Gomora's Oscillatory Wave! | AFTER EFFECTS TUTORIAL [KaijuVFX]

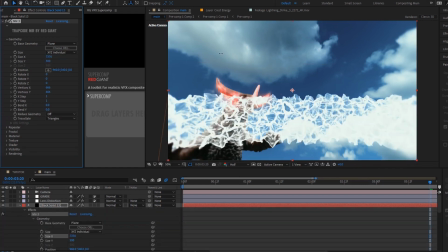[4:13]
But basically I manipulated the size of the fractal into more of a straight beam shape,
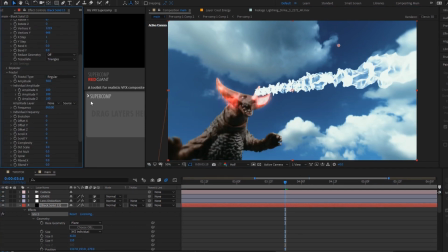[4:17]
and animated the scroll X on the fractal settings, similar to animating the offset turbulent on the fractal noise we did earlier.
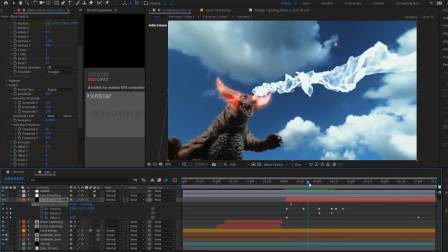[4:24]
Then I tracked the beam to the horn and did some more fine tuning in the amplitude and frequency settings on the fractal, until I found a look that I was happy with.
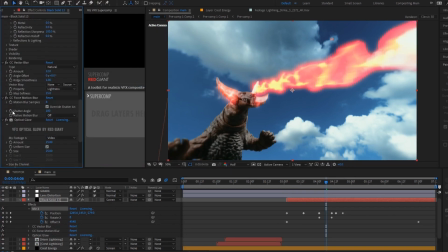[4:32]
I colorized it with CC toner, a bit of vector blur and glow, and that's it. So for not a whole lot of effort, that looks really good.
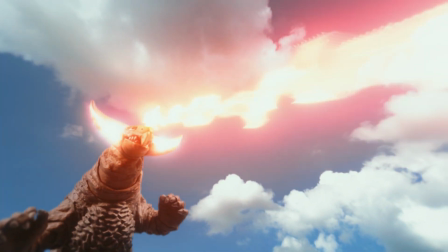[4:40]
Now let's take a look at making something similar using base After Effects. It'll be a bit more time consuming, but it'll still look really good in the end.
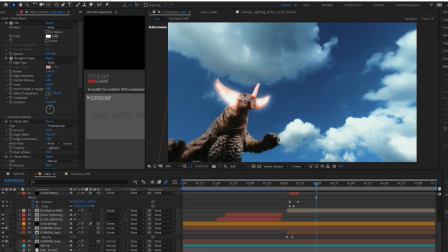[4:47]
I would normally use something like a particle system to create this beam, but today I want to show you a method of making beams that lets you have just a bit more control over their appearance that can be really helpful in some cases.
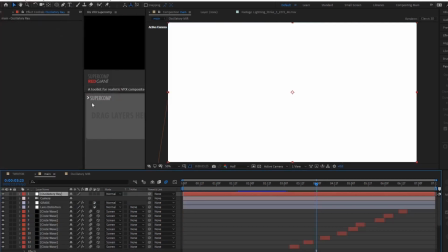[4:58]
I created a new solid and made a rectangular mask so that we get a bit more of a beam-shaped rectangle.
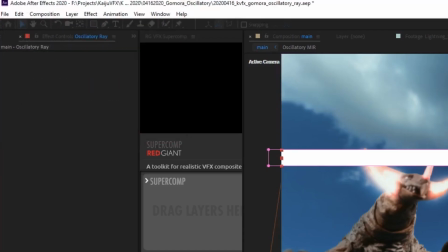[5:06]
I pre-composed that layer and added an instance of roughen edges to the layer.
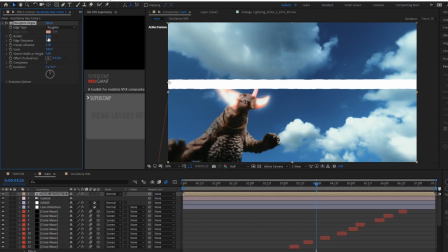[5:11]
Gonna be straightforward here. A lot of this going forward is dependent on your own experimentation and preferences of how you want the beam to look, so I'll mainly be touching on some of the tips and steps that I took here.
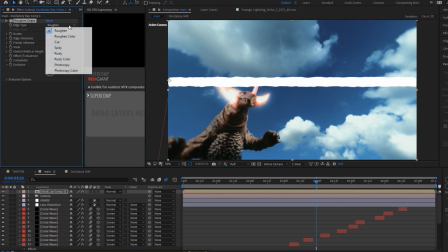[5:21]
I set the roughen edges mode to spiky and increased the border amount by a fair bit.
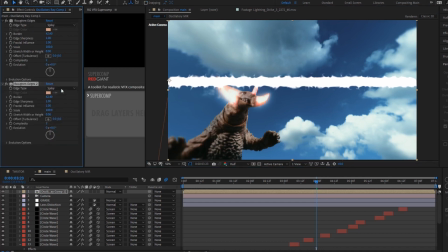[5:26]
I played with the scale settings some until I found a shape that looked roughly like a beam.
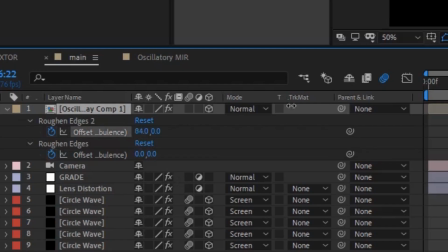[5:31]
Like we've been doing, I keyframed the offset turbulent setting and moved the X value up a good bit.
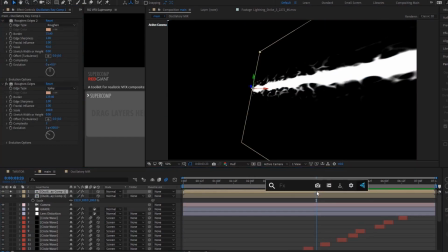[5:37]
Once I had a general system I was happy with, I duplicated this layer a few times and altered the roughen edges to get different sorts of particles and energies flowing through the beam.
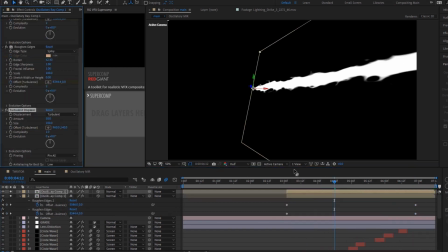[5:47]
And I even added some turbulent displacement to make it seem a bit wavier.
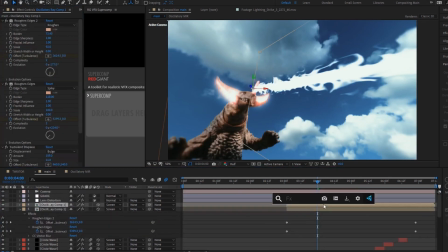[5:51]
I toyed around with all these layers for a while until I found a look that roughly matched the look of the oscillatory wave from the shows.
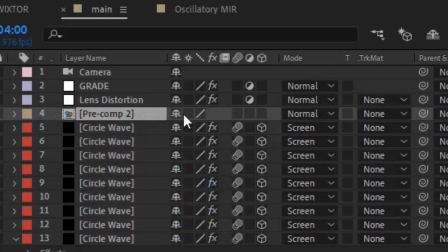[5:57]
Once I was satisfied, I pre-composed them all. Make sure to hit that collapse transformation button again, and yada yada, CC toner,
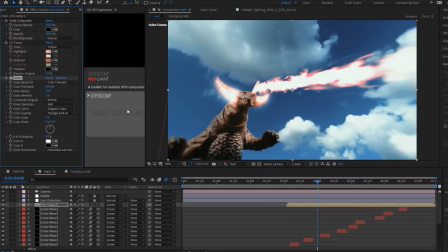[6:05]
vector blur, glow, and some directional blur to make it fit in a bit nicer and add some motion blur.
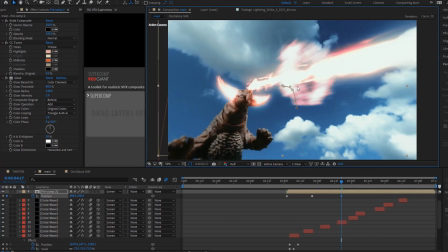[6:11]
It's not quite as three-dimensional or cool looking as the mirror version, but with even more layering and experimentation,
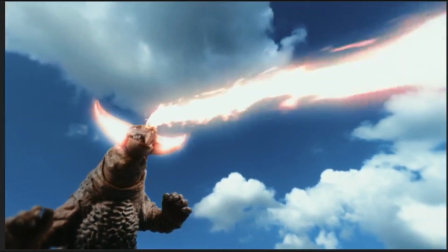[6:18]
you can certainly create some great looking beam variations using roughen edges and turbulent displacement.
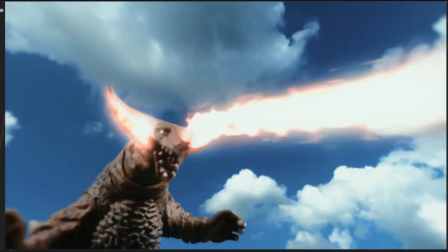[6:25]
Lastly, let's touch on the little sonic waves that travel through the beam.
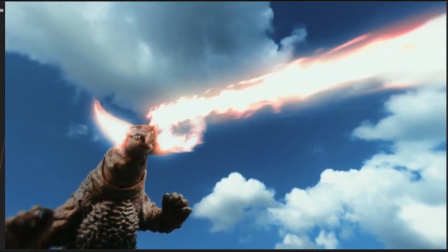[6:28]
No clue if these have a specific name, but they're these very defined circular discs that travel through the oscillatory wave, presumably to break rocks or something.
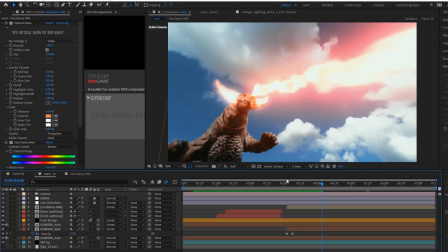[6:37]
I don't know, I'm not a zoologist. So to recreate these, I simply made a new solid and I added 2 circular masks.
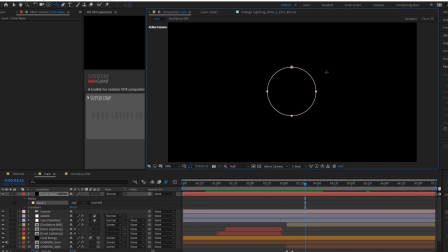[6:43]
You can make sure these are perfect circles in the center of the frame by holding down Ctrl, Shift, and Alt as you drag the mask.
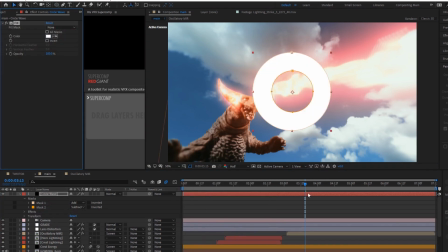[6:50]
Utilizing a similar combination of some roughen edges and vector blur, we can make some very energized looking discs.
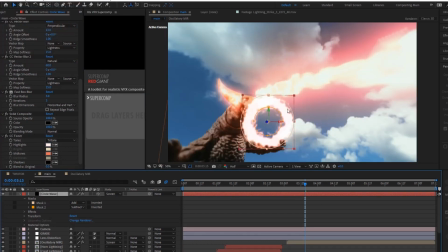[6:56]
Making these into 3D objects and doing a simple position animation lets us get these moving along the beam very nicely.
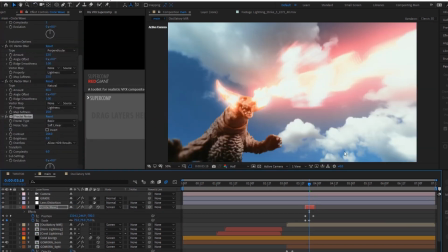[7:04]
Then I added some of my own touches as usual. Shockwaves when the beam is fired off from Film Ride's Infinity Pack, some camera shake,
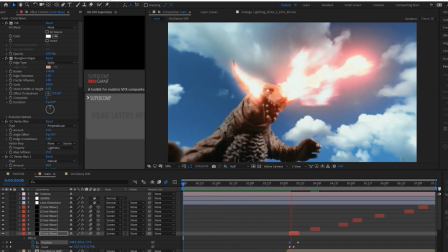[7:13]
a subtle lens flare, you probably know the usual by now, Red Giant Super Comp, the works.
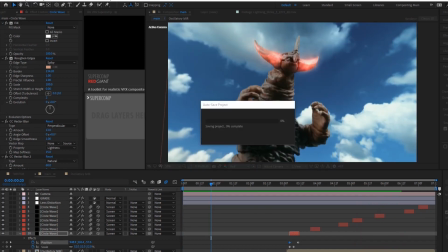[7:17]
So today I really hope some of the cool lessons you took away were related to learning how to use effects like fractal noise,
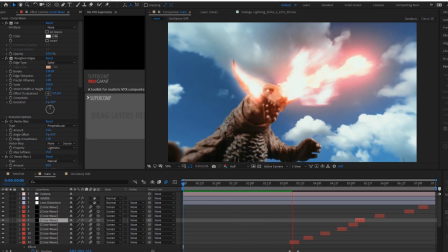[7:24]
turbulent displacement, and roughen edges in order to create some real energy,
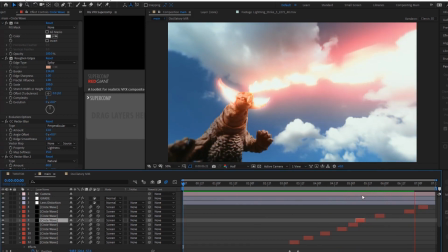[7:30]
and beam elements without having to work through a potentially complex and resource-intensive particle system.
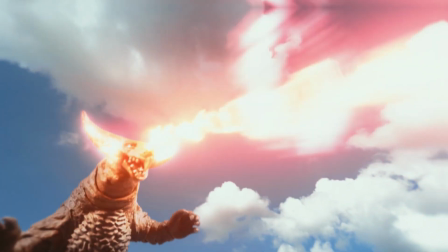[7:36]
Using base After Effects, and a third-party plugin if you want to be a cool cat,
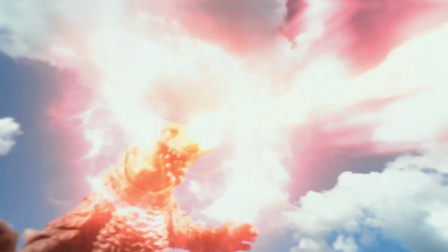[7:41]
we were able to make this really cool show-accurate oscillatory wave. So thanks for watching.
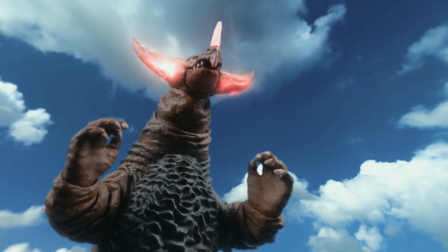[7:48]
If you want to get a tutorial made for a kaiju-related effect of your choice, head on over to
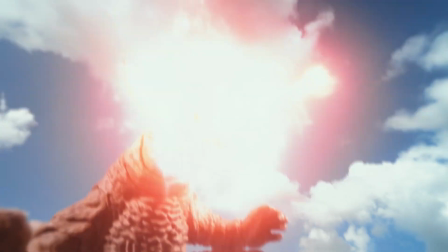[7:54]
patreon.com/DaikaijuLegends, where you can get that, as well as access to our entire library of KaijuVFX elements.
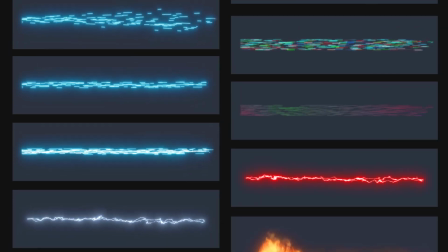[8:00]
We just released a pack of 21 finisher moves inspired by classic Showa Ultraman to our $5 supporters, so be sure to check that out.
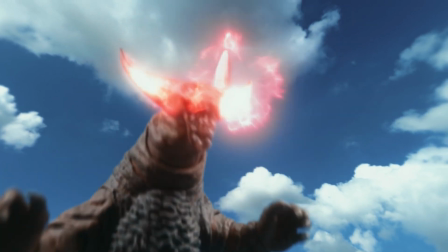[8:08]
And happy compositing! I'll catch you here next time.